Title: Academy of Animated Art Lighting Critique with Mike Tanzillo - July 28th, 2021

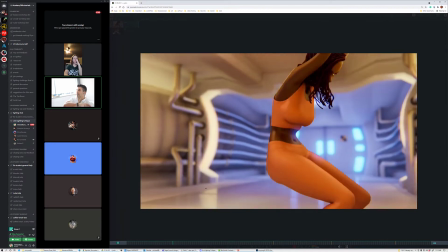It's like if you're kind of zoomed in on something, you'll never see a lot of depth of field in a landscape photograph. of it's just like the the
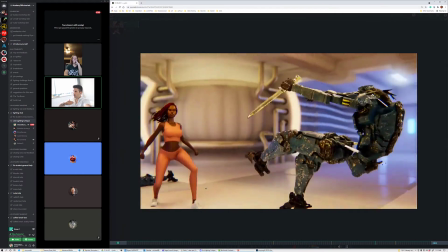mechanics of how that works um is that like once you start expanding the focal range everything else kind of tightens up a little bit it's
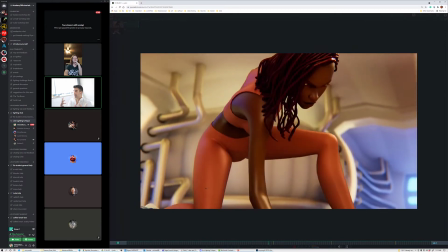only it's only when things are in compressed spaces that they and that's why when things are are are very blurry they feel very small
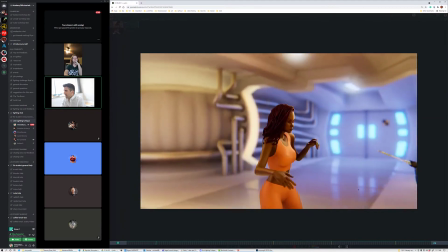um it's like a tilt shift effect like you said i think it's just because of that that middle section where he gets extra blurry in there yeah
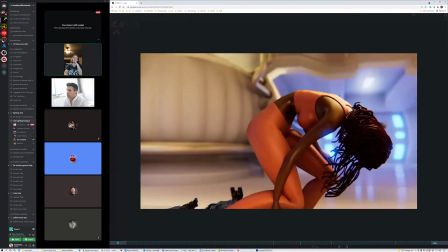it's like it's small yeah
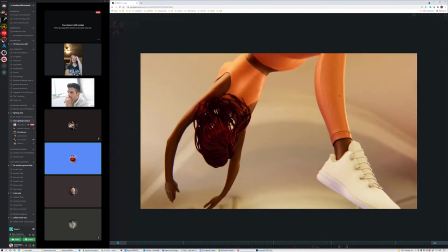at about four seconds um it looks like it looks like there's a robot behind her uh in the um do you see it
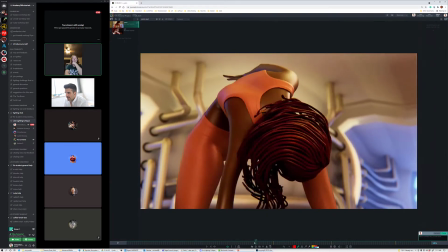it like flashes for a split second yeah yeah she's landing on the robot it's the robot from before yeah i think that's part it doesn't
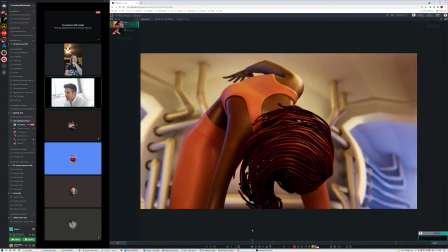no it shouldn't be there it's just you know like a lot of people a lot of other people have gotten rid of it i think maybe
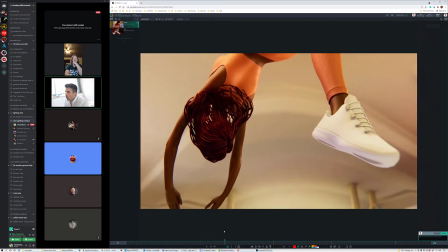get rid of it too oh you know what it also or or add motion blur to it or add motion blur to the shot i mean the
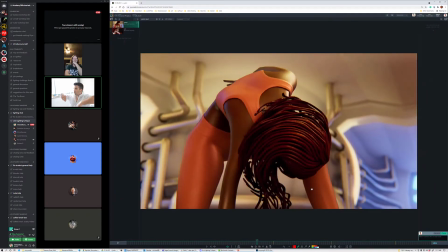other one because when when she falls on it it's just like it's just like stroby when the way it pops up got it so i i would i would consider
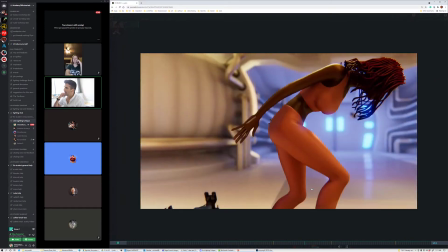turning it off too just because it it does like it i it doesn't read it that they're like the number of robots kind
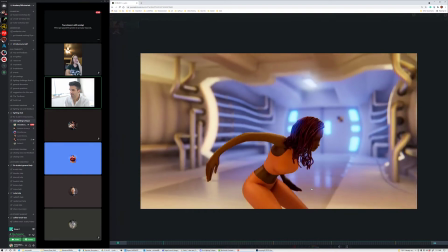of gets confusing in this shot um and like yeah
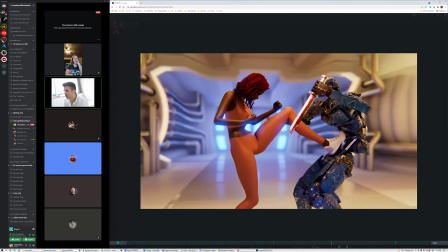it kind of just feels like she's dropping down on one because you just don't see it like you and that's the only time that you really see it but she's on top of that one there
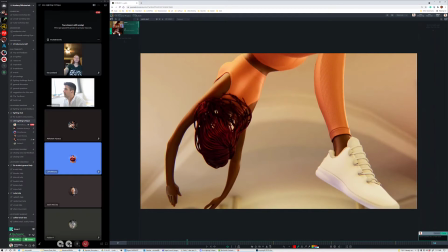all right let's look at uh cat's version of the same shot all right so i only got to the end
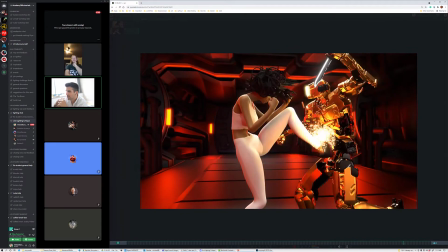of the first half okay so talk us through so you you had you had a write-up talk us through what's uh what's changing about this so um i basically went into the
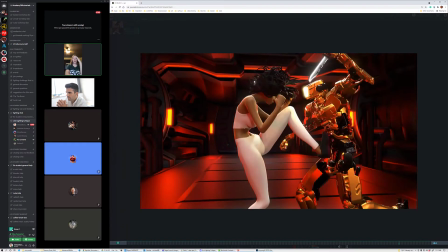comp and i wanted to i told you before in the prior one that i wanted to make make it look more red so i went in and started
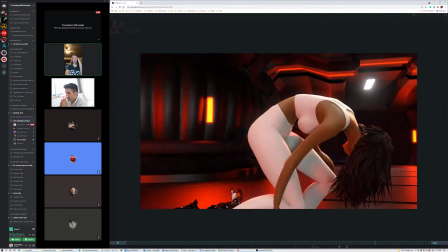messing a little bit with color correction stuff and working on different exposures in the levels so what i like about this is like the red
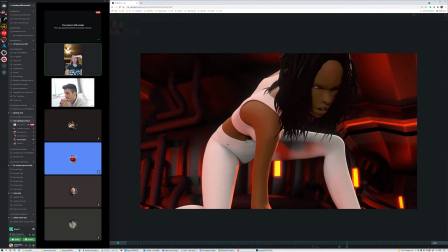reads on her more than before so you actually get the feeling like because a lot of people were telling me on my earlier versions that
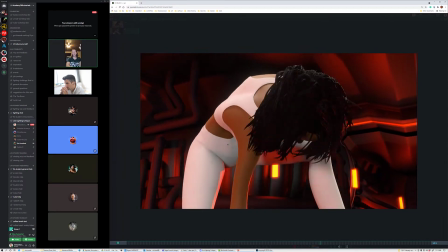it didn't look like she was part of the space yet I wanted to get half her get more of the red so that's kind of what I was
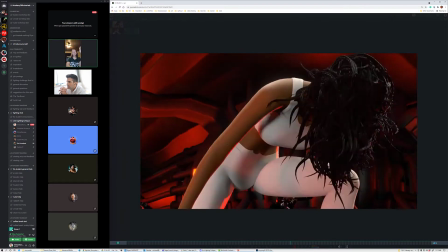working on and then I made all the lights look the same so I kind of got rid of a little bit of variation there's a little bit still there but
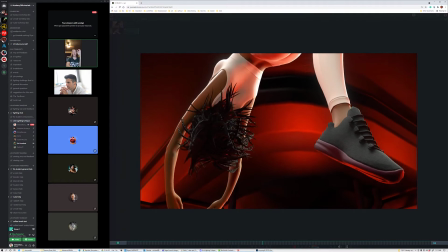looking at like more references of lights like this they're just kind of very you know monochromatic in a way so I fixed all
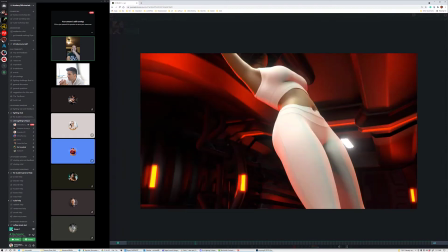that But I'm kind of really happy with this version. Yeah, this is, I mean.
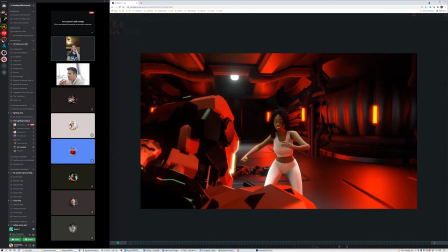I think it looks really, like, I'm looking at this going, like, I could put this on a demo reel because I'm not seeing too much that I want to change or fix.
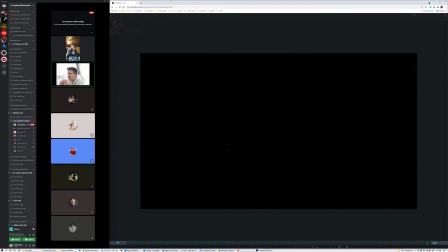Yeah. I mean, the light on her, she definitely feels integrated into the space, especially with that explosion kick and the amount of light that glows up on her.
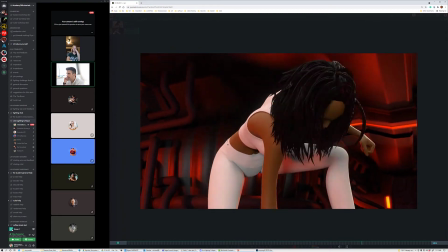The two areas that I would focus in on,
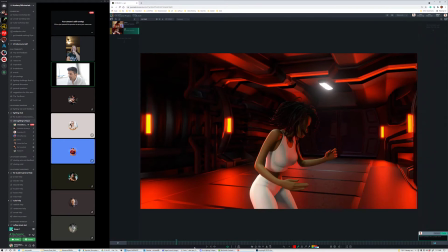number one is that we still, we still um there's still some parts where she flashes uh a little bit flat in that like in here
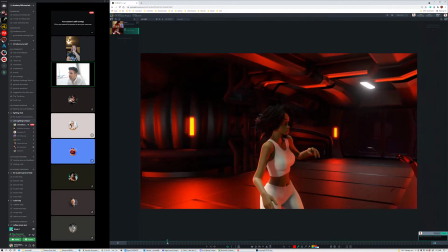uh it's just that like some some of the hair stuff just like still it just isn't isn't um
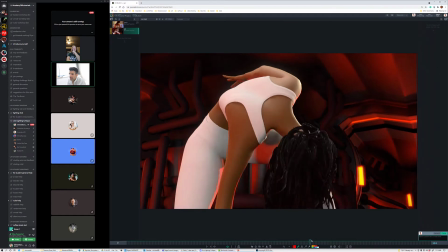shadowing her face quite as much and there's another part i think it might be back over here too and again like oh that's the other thing on this post superhero one the red that's on
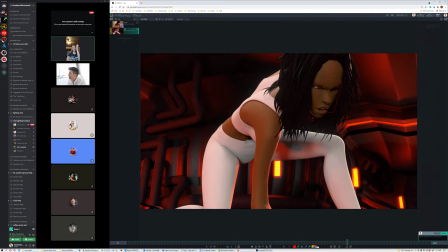her eye like her eyebrow kind of area that is not um bleed through because at one point i went and turned cast shadows on on all the lights and I think it's bouncing up from the floor okay I would though I don't I would I would
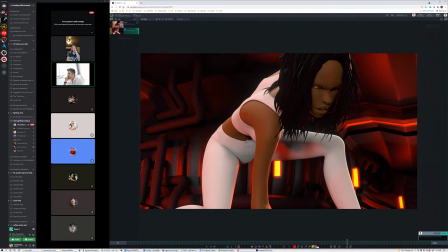if it's if it's in the AOV I would find a way to get rid of it because it does feel like it's it's it does feel like it's just like an like I mean it's inside of her lip and I guess it I guess the position of it makes sense that it's bouncing up but it just it feels so
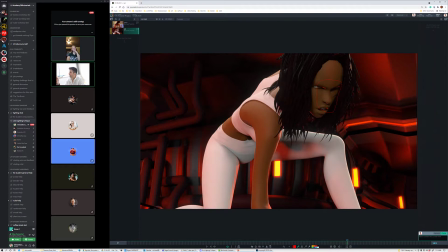sharp that it's right like it's coming from a light source so I'm like a little bit of a light blocker on the ground right by her like underneath her face maybe try that see that would do it yeah but it but also it's like it's just the like going up here like you
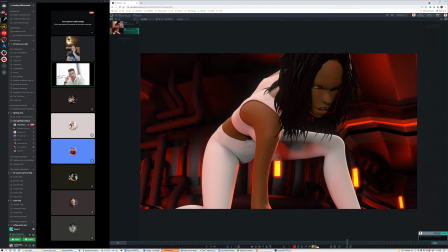would expect just like a little bit more shadow from her hair under her forehead okay and then the other thing that I was thinking about for the environment.
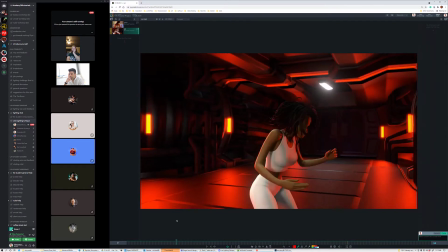Like the colors and everything look great. It's only because we see so much of this. This, I don't know what to call this the area back behind her. And the red lights are great.
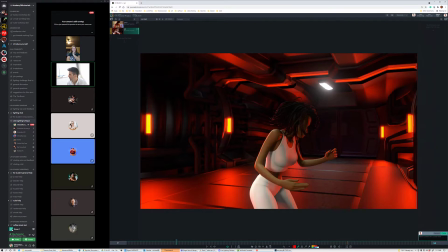And because they're a small, like they're getting very distinct specular highlights across here. And all of this floor feels like one consistent shape. I think it would be cool for this this middle section i would you know slightly change the color slightly change the roughness change the specularity
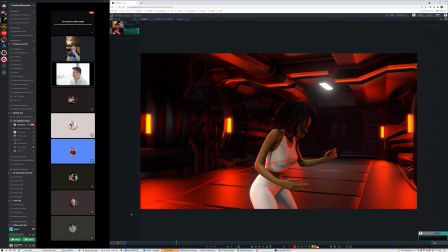something to make it look make it look a little different than than what's what like make this area and this area feel different and in some way like
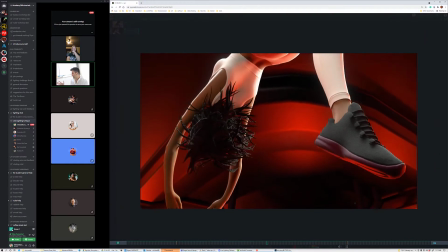make them like just because because it's it's too it's just too much of the same over a broad period a broad space and that and that makes it feel like cg
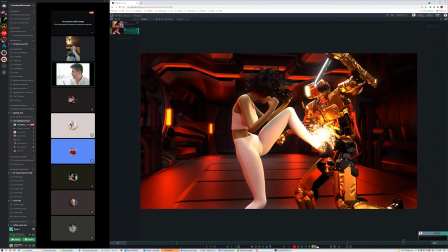like right here it just looks a little bit more cg back there unless like there's variation okay okay and then one other
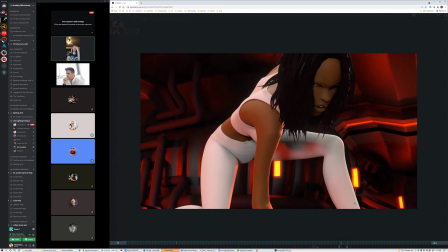thing is up here on the flip when she's going up she gets a little overexposed like on her stomach but I don't know if that just kind of
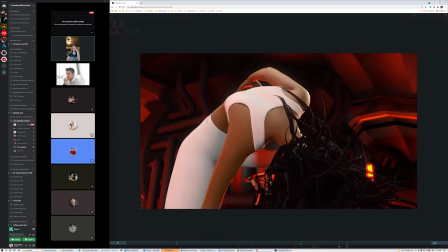works because she's getting so close to the light or if I need to fix that or when she's wouldn't like up here when this like
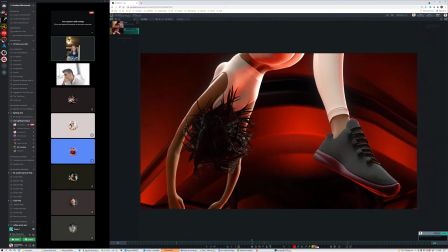yeah like a couple frames towards the beginning so back up a little bit like right when she first jumps like you can kind of see oh
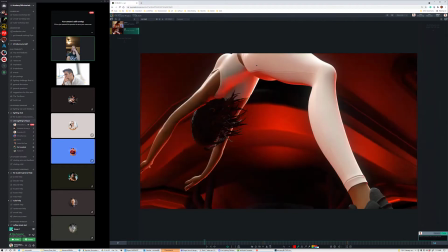but I mean she's getting really close to the light so I don't know if that would just make
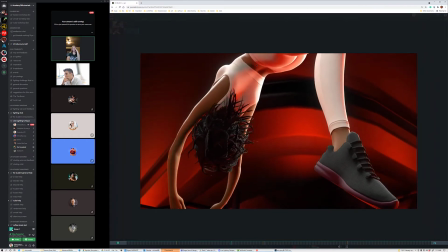sense physically I don't I don't mind it in
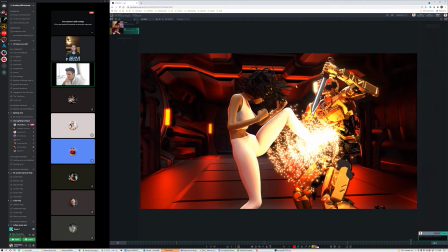motion at all because it it feels uh it feels it feels natural in motion okay um
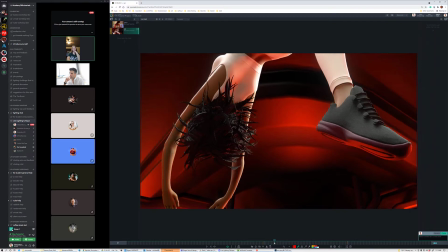yeah I'm cool with that okay anybody else have any thoughts on this before we move to the stills
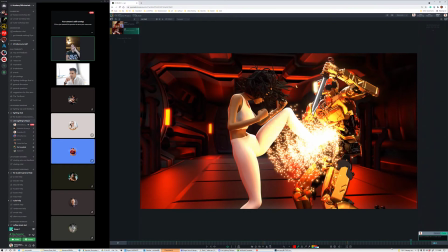I'm just really happy with it. Like, yes.
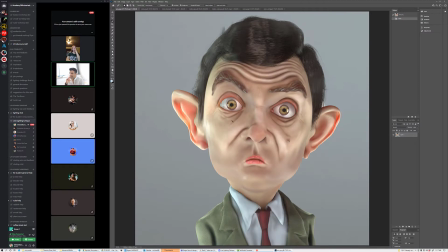All right, cool. All right. Okay, so now we'll go through some stills. We'll go through alphabetically. Amy, you're here, right? Are you able to say hi? Sorry, I put you on the spot. I do that. If yours is coming up, I'm going to ask you to say hi.
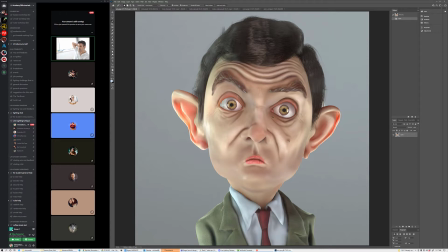So overall, my first thought of this one, when this first popped up, was that it's too cool. Like, I want it to feel a little bit warmer. And let me just make an adjustment here. It's a little too, yeah, it's like a little too green and cool overall on his face. And so if we magenta,
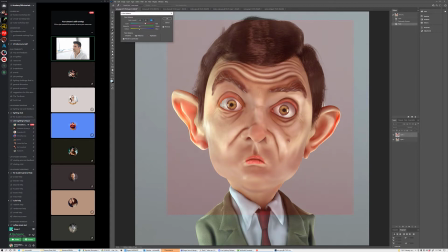and just looking at his skin color, something like this would feel a little bit better. stuff in the side of this.